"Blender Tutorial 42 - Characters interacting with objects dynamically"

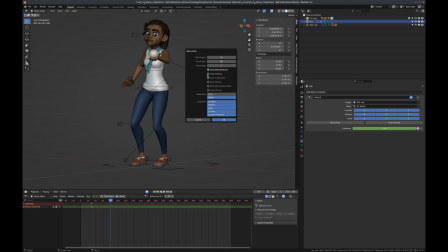And what that does is that basically says I realize I haven't actually done anything to animate the ball other than put a constraint on it. So we're going to make keyframes of whatever is visually happening to the ball,
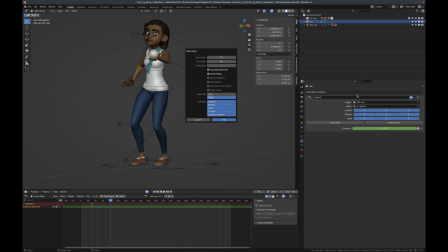and that will translate the effects of this constraint into keyframes. I'm going to clear the constraint out, and then later on we will use this checkbox, overwrite current action, but currently we won't because we're creating a new action.
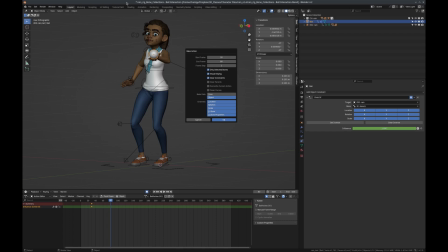This bake action makes a new action for the ball. So I'm going to click OK. You can see that I now have no constraint on the ball, and I have a bunch of keyframes for the ball.
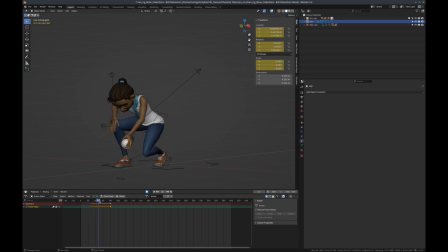It's behaving the same way. Whoop, I'm moving my keyframes. It's behaving the same way up until frame 80, at which point it just stays put. Okay, so now I want her to toss the ball in the air, and I want her to catch it, and I have her catching action
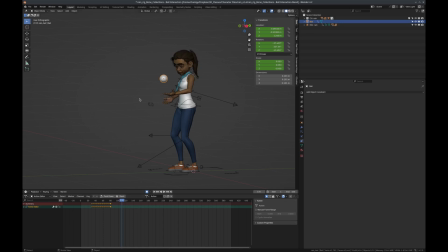right about here at frame 110. So I'm going to keyframe that ball into position. And remember, I have auto key on. So when I move this ball, it creates a new keyframe automatically for me.
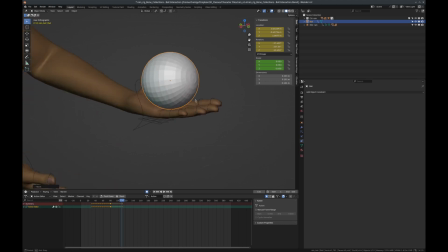I'm just kind of going to examine that from all sides. And I think that looks like a good position.
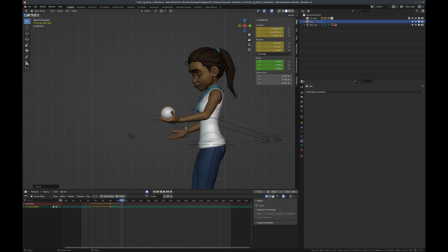Okay, so the ball is in position now. And we need it to reach a high point. We need it to get tossed up. Luckily, since I've animated the beginning and the end, any movement that it should have in X and Y is already solved.
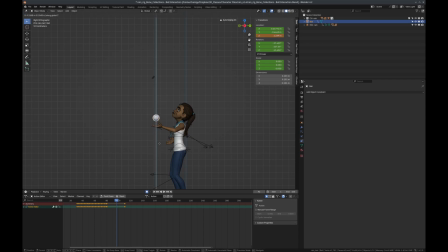So now we just need to move it in Z. And I'm going to say, let's put it way up there. Let's put it right about there. And you'll notice that when she tosses this, it looks funny.
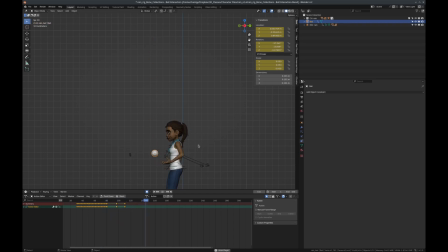So she tosses it, and it doesn't really look very convincing. That's not a very convincing toss. And the reason for that is by default, Blender does this ease in and ease out bell curve behavior in terms of its speed. So the ball is leaving your hand and it's actually starts slower
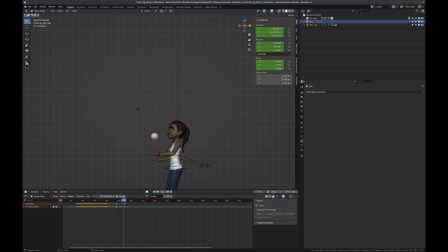and then speeds up and then comes down and slows down before she catches it, which is not realistic behavior for a ball. So we need to have a look at our graph editor here and kind of fix that behavior.
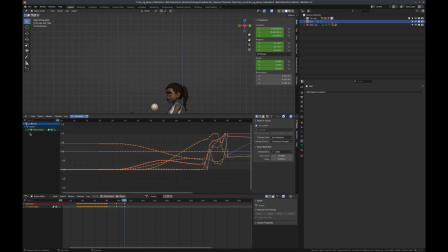So let's look at the ball. And let's look at its Z location. I'm going to turn off these other channels just so that I don't have any confusion. And I'm actually not using any scale keyframes, so I'm going to select all of those and delete them.
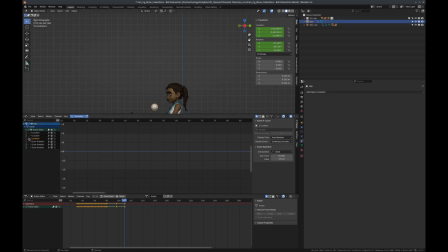Just kind of get them out of the mix. Okay, and here you can see we have all these keyframe every frame until the tossing action happens here. And funny enough, this actually isn't on a bell curve right now. It's just
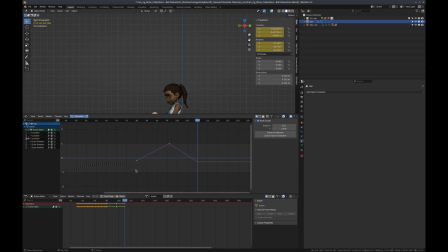interpolated in a linear way. So we need to change that interpolation, and we'll actually put the bell curve in temporarily. So we'll go to our key menu, go to interpolation mode. We'll change that from linear to Bezier. And now you can see that bell curve that I was describing that I thought we had going on there.
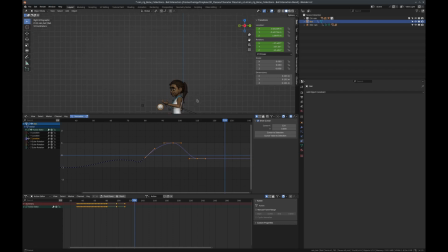And it still looks a little wrong. It actually looks a little better than linear to me. And probably looks a little better because it does slow down at the top now. And this is actually a pretty good interpolation over here because you can see, like,
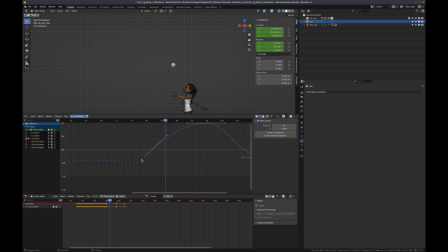the speed that it had when she was bringing it up on her hand, that continues and then tapers off. So I'm actually not really going to mess with that, but whoop.